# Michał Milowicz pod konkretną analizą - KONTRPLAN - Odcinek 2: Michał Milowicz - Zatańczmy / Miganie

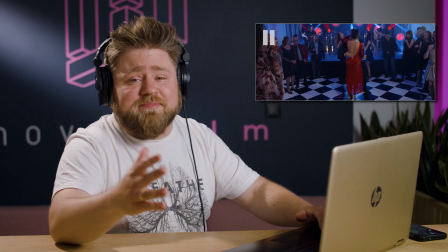449s
Obrót wokół tego, ale bo dał robotę. Ten klip jest bardzo mało dynamiczny, bardzo mało.
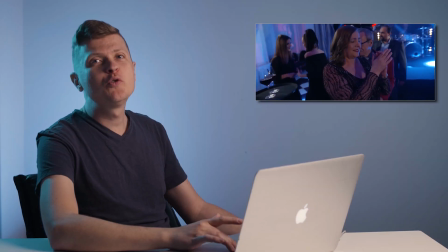453s
Dużo się dzieje, a jest turbo nudno. Już myślałem, że Master Shot, a tu winda do nieba.
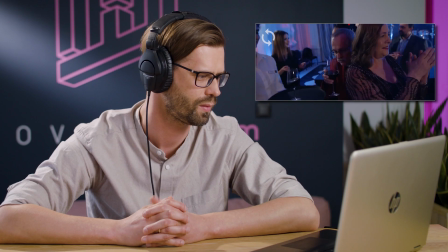462s
Też tak piją kratkiem, tylko nie wiem przed kim się chowam. Jaki średnio udany żart z tym winkiem.
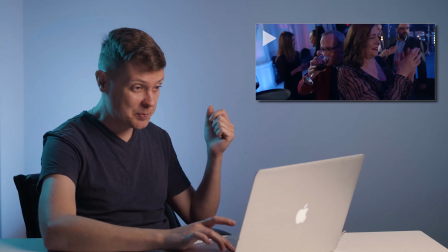467s
Tak,
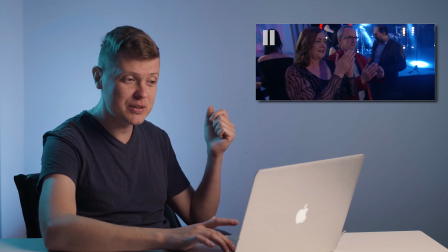471s
2020 i zrobiliśmy takiego timewrapa.
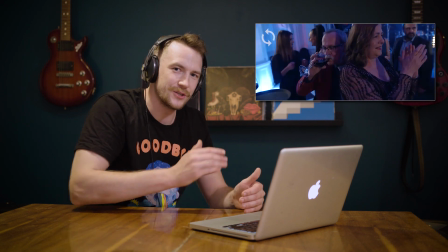474s
Jeżeli mamy jedno płynne ujęcie i ktoś ucina środek i go przyspiesza, żeby scena nie była za długa, to jest totalny kitsch.
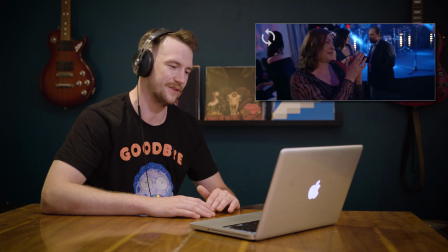482s
Jakby tego nie róbcie i tego znowu to nie powinno być. Fajny taniec, świetnie dopracowany.
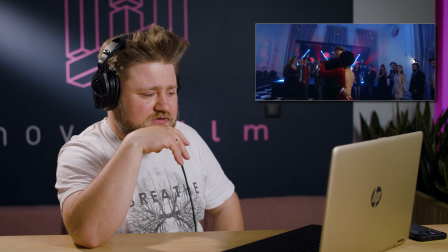489s
Michał Milowicz zajebiście tańczy, na to wychodzi. O, o, o, jest, był scenikami.
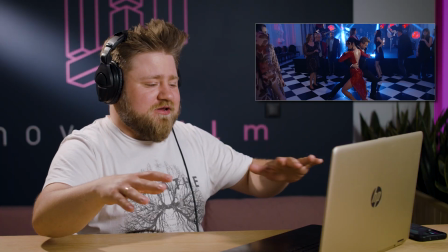496s
Oj proszę i ruch kamery nawet jest. Ale się szybko koleś wywalił albo Ej stary robię jeden shot i spadam No czemu?
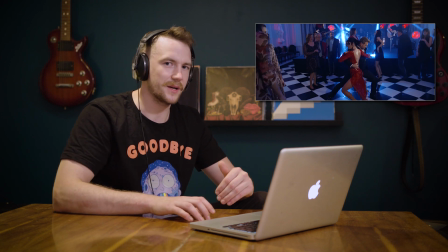504s
Czemu to jest takie statyczne? Raz tań jest wystarczyłoby nagrać w szerokim kadrze Drugi raz w średnim planie Przebijać na zmianę
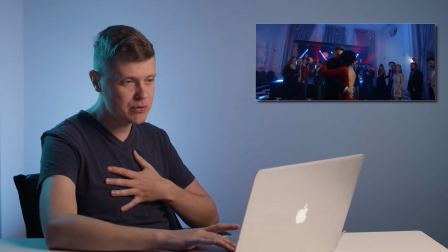512s
i by wyglądało o niebo lepiej No z powietrzem nad głową to wiadomo No bo to podskoczą i co wtedy będzie?
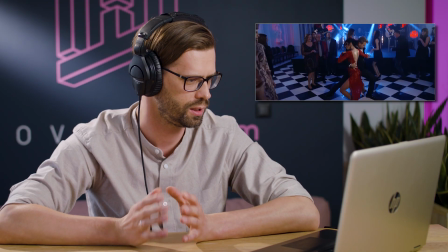518s
Ani to bekowe disco polo
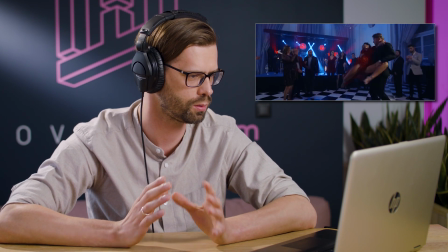520s
Ani to jakiś Fajny utwór Takie weselne pitu pitu Które leci do kotleta Mega czuć, że na tej imprezie jest 15 osób.
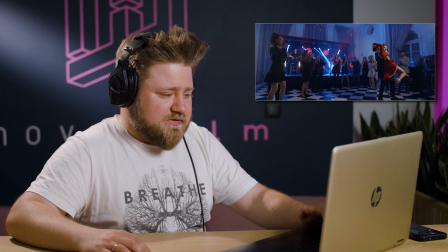529s
Ile nie wiem ile przyjaciół ma Michał Milowicz albo twórca tego wideo, ja mam trochę więcej. No tu muszą być statyści, jest impreza, to nie zrobimy tego o 20 osób.
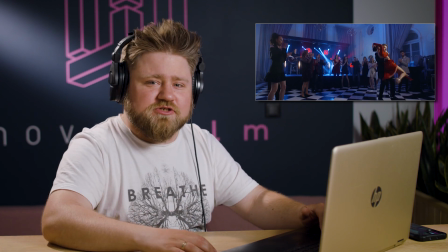538s
Wiem jak to było, zadzwoniłeś do 40 osób, powiedzieli, że przyjdą, nie? Przyszło 15, nie?
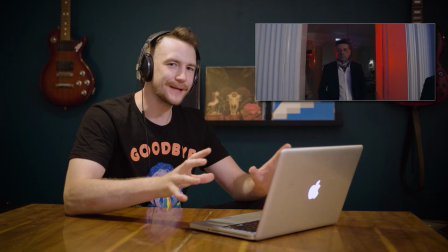545s
Jest, jest, jest, spociłem się, jest nasz mafiozo. Piękna gra aktorska, widzisz, że ktoś tańczy z twoją dziewczyną, Patrzysz z nienawiścią,
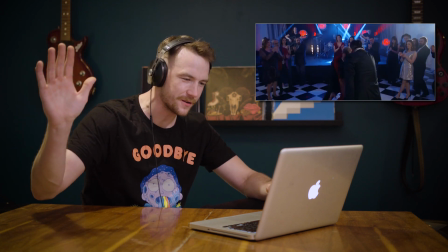554s
uderzasz płaską rękę w fragmugę, kurdy belek i idziesz do akcji Aaaa jest!
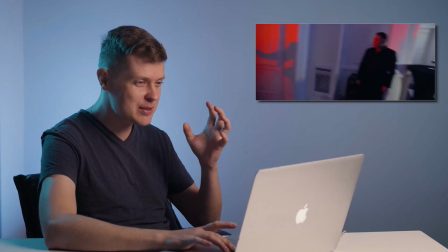560s
Będzie fajt, będzie fajt, dobrze jest punkt kulminacyjny Zastawiam, puścią!
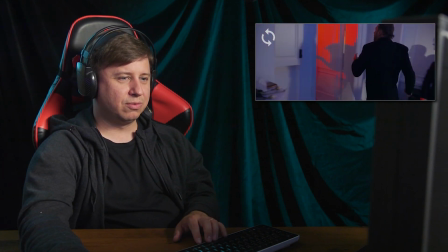565s
Brawa brawa!
Ej ty!
To był straszny śmieć montażowy, to po prostu nie ma sensu zostawiać tego I ten powrót tutaj tej kamery,
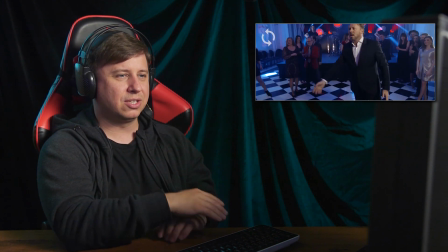574s
która nigdzie nie dociera, tylko to jest takie szarpnięcie w prawo Niepotrzebnie
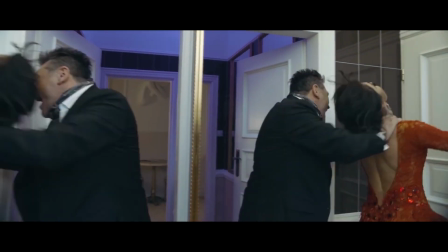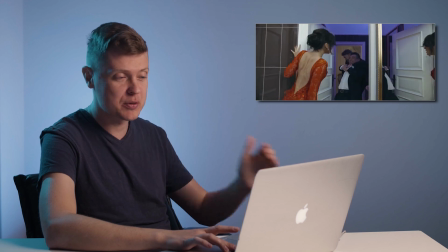586s
O matko, dobrze, że nie mam żadnych napojów, bo bym rozlał po prostu Serio?
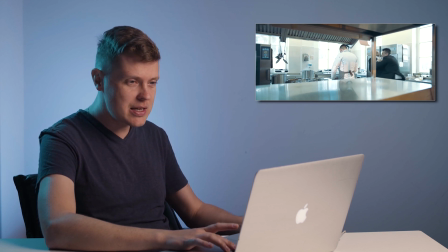593s
A, jesteśmy w kuchni i nagle wchodzi ekspozycja I nagle białe ściany, i nagle powyżej 100 luminancji Nie wiadomo,
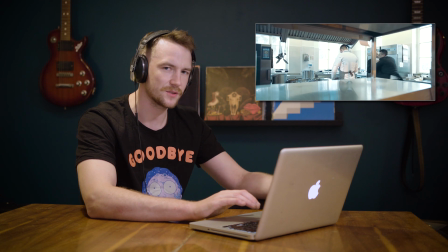601s
co się dzieje Nie powinniśmy walić po oczach nagle mega jasnością, kiedy byliśmy w ciemności Jakby to jest bardzo nieprzyjemne do oka
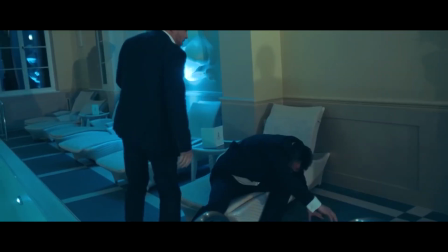610s
Należak go, należak go, niech odpocznie chciał go uderzyć miało coś się zająć, ale
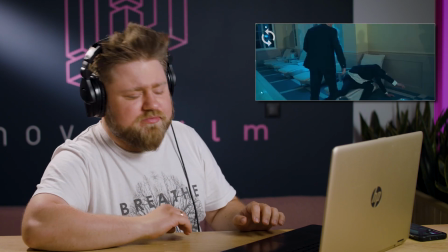619s
ale tam wyciąłem to kurcze gryzie mi się,
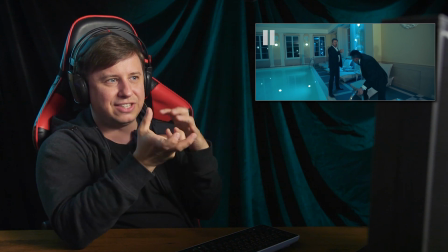622s
bo z jednej strony mniej więcej jest próba kreacji światła i to światło jakoś tam jest zrobione,
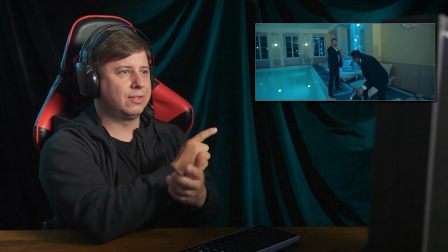629s
ale ten montaż i te osie takie skakanie w tym wszystkim robi taki chaos, to ze sobą nie współgra nie pomaga sobie,
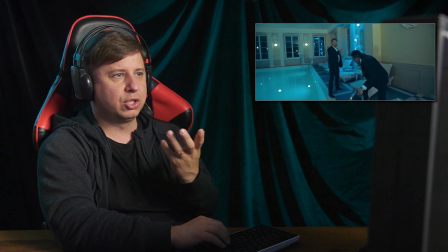636s
montaż psuje całą robotę temu co udało się wyprowadzować na planie i też ta kamera niepotrzebna jest taka
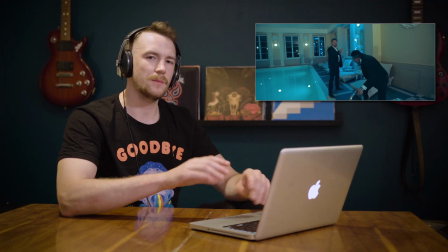644s
taka bez ładu i składu latająca. Tutaj mamy za to bardzo ostre cienie, które są bardzo nisko.
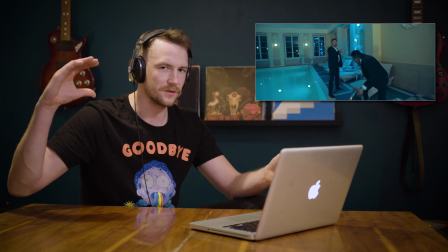650s
To znaczy, że po prostu lampa była ustawiona na wysokości naszych aktorów i waliła prosto w nich.
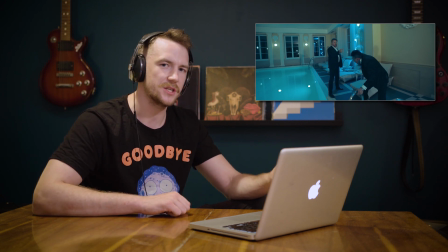656s
Bardzo prostym zabiegiem, aby uniknąć takich mocnych, ostrych cieni jest po prostu odbicie światła od jakiejś innej powierzchni. Na przykład moglibyśmy tutaj zapewne odbić to światło od sufitu albo od ściany i cienie by były bardziej dużo miękkie i dużo lepiej by to wyglądało.
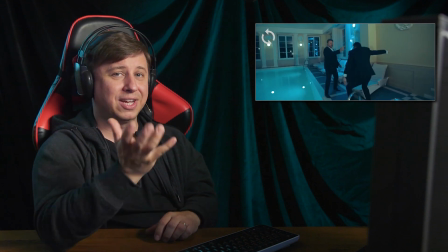673s
Tak, nie wierzę w to, że próbował go uderzyć. Była jedna próba, aktor podegrał górą, no szkoda,
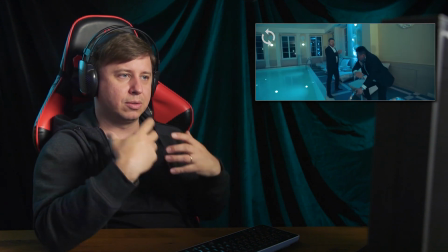680s
ustawiłbym na to więcej kamer i próbował łapać takie kąty, w których przewidzimy, gdzie to będzie wyglądało wiarygodnie.
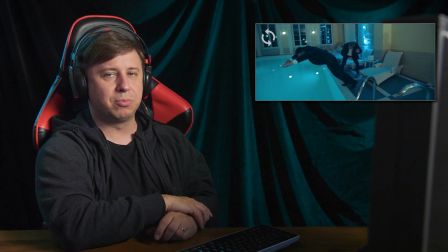688s
No ale aktor już nam wpadł do basenu, więc no nie było czasu na dubla, zgaduję, no i mamy fałsz.
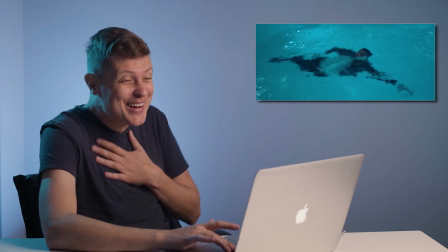696s
Kur...